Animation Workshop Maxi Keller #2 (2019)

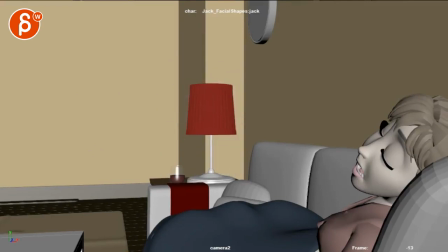4s
All righty, let's check this out. Let me just play through the whole thing.
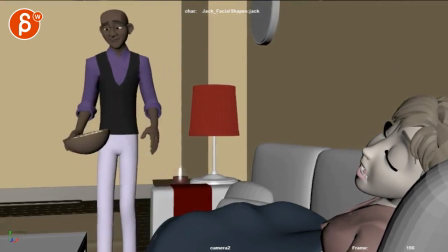9s
There is no audio. It's a new added, excuse me, beginning.
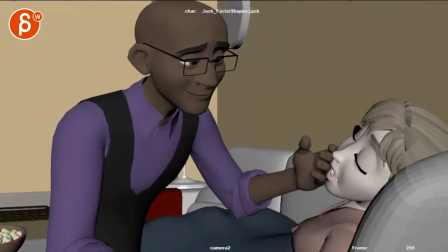15s
It's coughing season now. It's cold. It's cold. It's cold where we are.
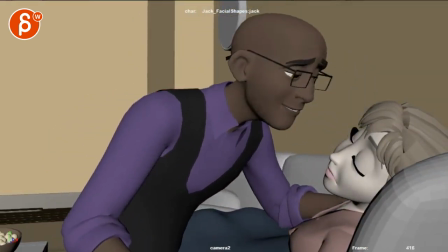24s
All right. Cool.
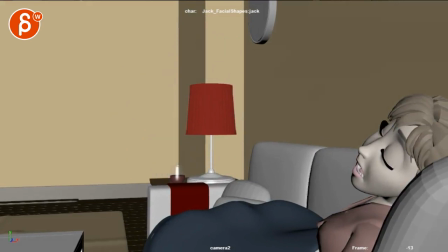31s
Super cool. Yeah, I really like that beginning that you added there this is super picky but and I know this is in rough stage but you could probably delay the bowl so it's just the hand so it's nicely the first
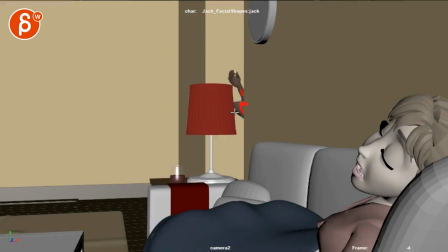48s
thing that we see silhouetted and maybe change the coloring of both so we don't think it's also part of the character since the skin tone is a bit similar and that way immediately we have this and you can even have in your polish a little bit of a playfulness
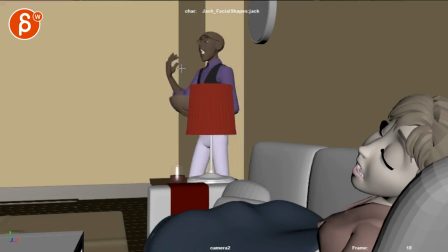63s
with the popcorn holding it because you are doing this which is awesome i love this i think yeah it is all very visible i was thinking at one point maybe you should make this smaller lower it the difference but at the same time
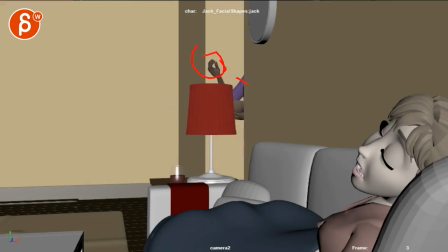79s
i think as long as this enters first i think it makes it all very clear and do this that's cool
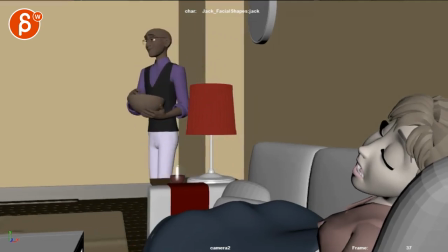86s
and i like that there's a very clear look of excuse me looking at the tv
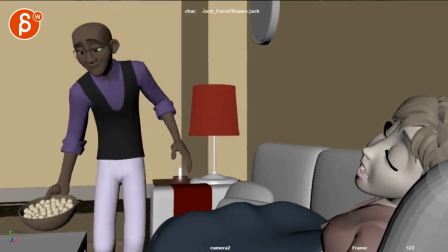92s
then over and then the stop and then oh she did it again and
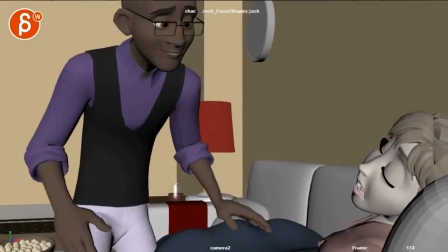99s
i can absolutely identify with this my wife has done the same and she is super cute when she sleeps
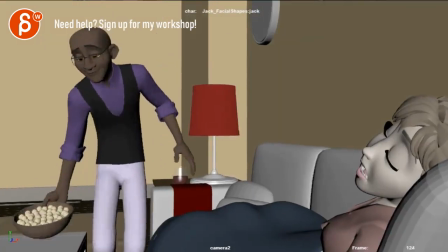112s
yeah it's actually really great i really like this you got some new reframing
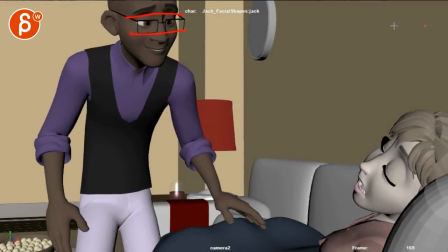117s
i think this is still a bit top heavy if you look at you know a classic
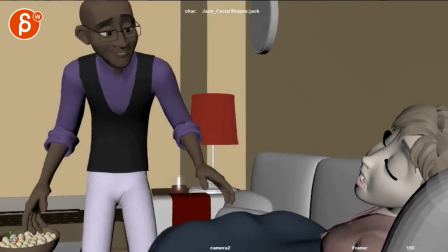122s
action save type of framing i think you could either explore um a
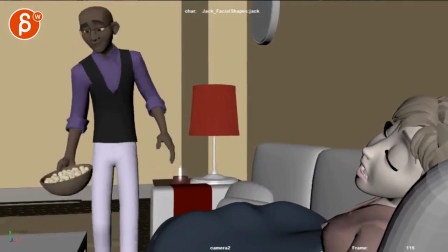127s
stronger tilt up which the danger is that that sudden aggressive
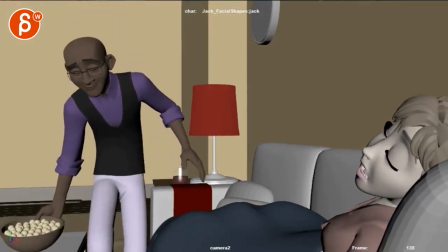132s
camera move might take away from the sensitive nature sensitive as in like you know emotional aspect of the shot so you might have to explore just the different mechanics here because he's already luring
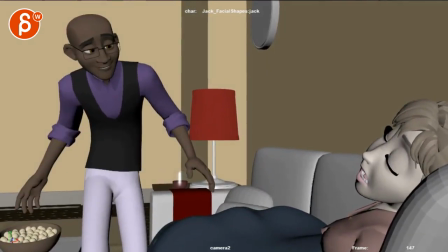148s
himself and then maybe it would just be again it's totally up to you but maybe pushing that aspect of
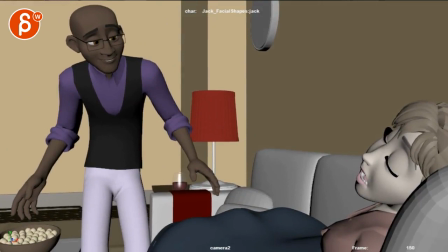156s
uh arms out hands up kind of like i gotta sneak in and be quiet which will help you be a bit more um
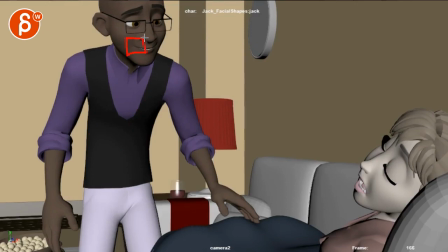164s
bent over so you don't have to do that crazy reframe so to me ideally i will bring those glasses down to here if you could lower that character by this
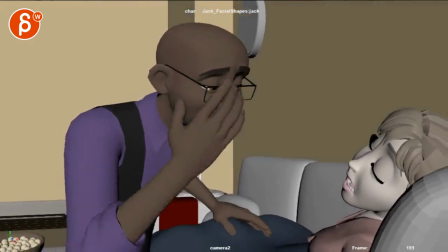173s
much and i think i would try with a post change versus the camera i think it might be too much because right now i like the somewhat looseness of the camera
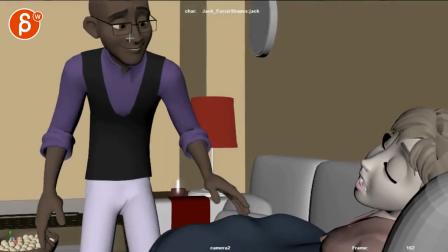181s
following the action i think it's it reframes it nicely i mean except here but it's just it's nice and loose without drawing
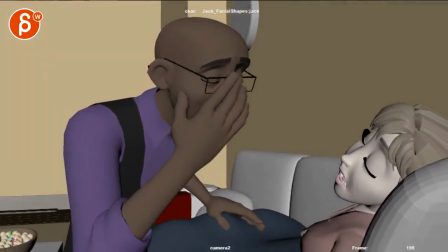190s
attention to itself and i'm concerned that this might be then too much if we suddenly tilt up too much in your email you're asking about this and
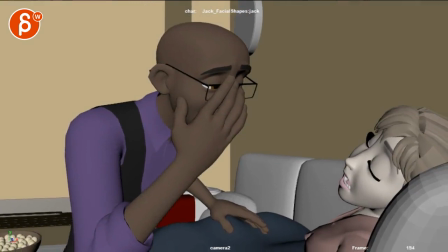199s
that was my thought too that at this point we're just covering the face too much you know it might be different pose with the fingers in
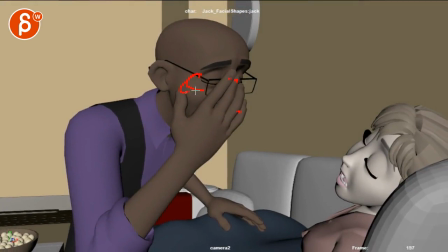206s
him he just does it just with his index you might just hold uh the side here you might just do with the other hands holding this side putting in
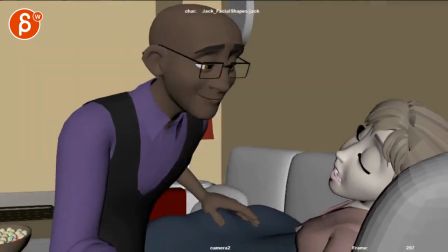215s
um and the thing is if you need the thing
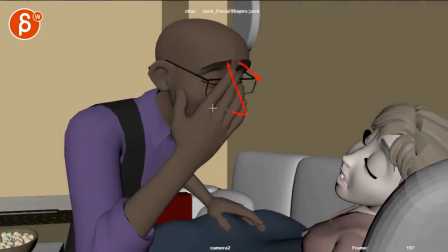220s
is that to me covers the face too much and there are ways to make
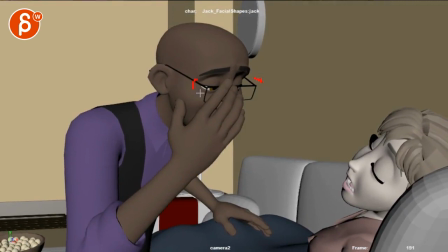225s
it better like different finger poses or hold like i said holding either side again changing arms potentially but you could also technically
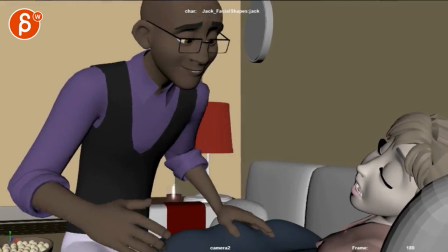236s
explore the idea of not doing this at all and using that time for more emotion
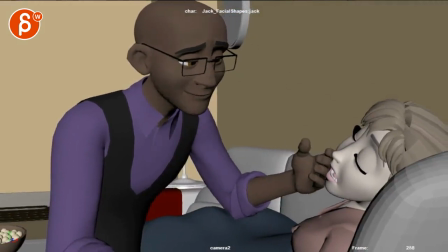243s
in the face right now he gets down here he has that this all works this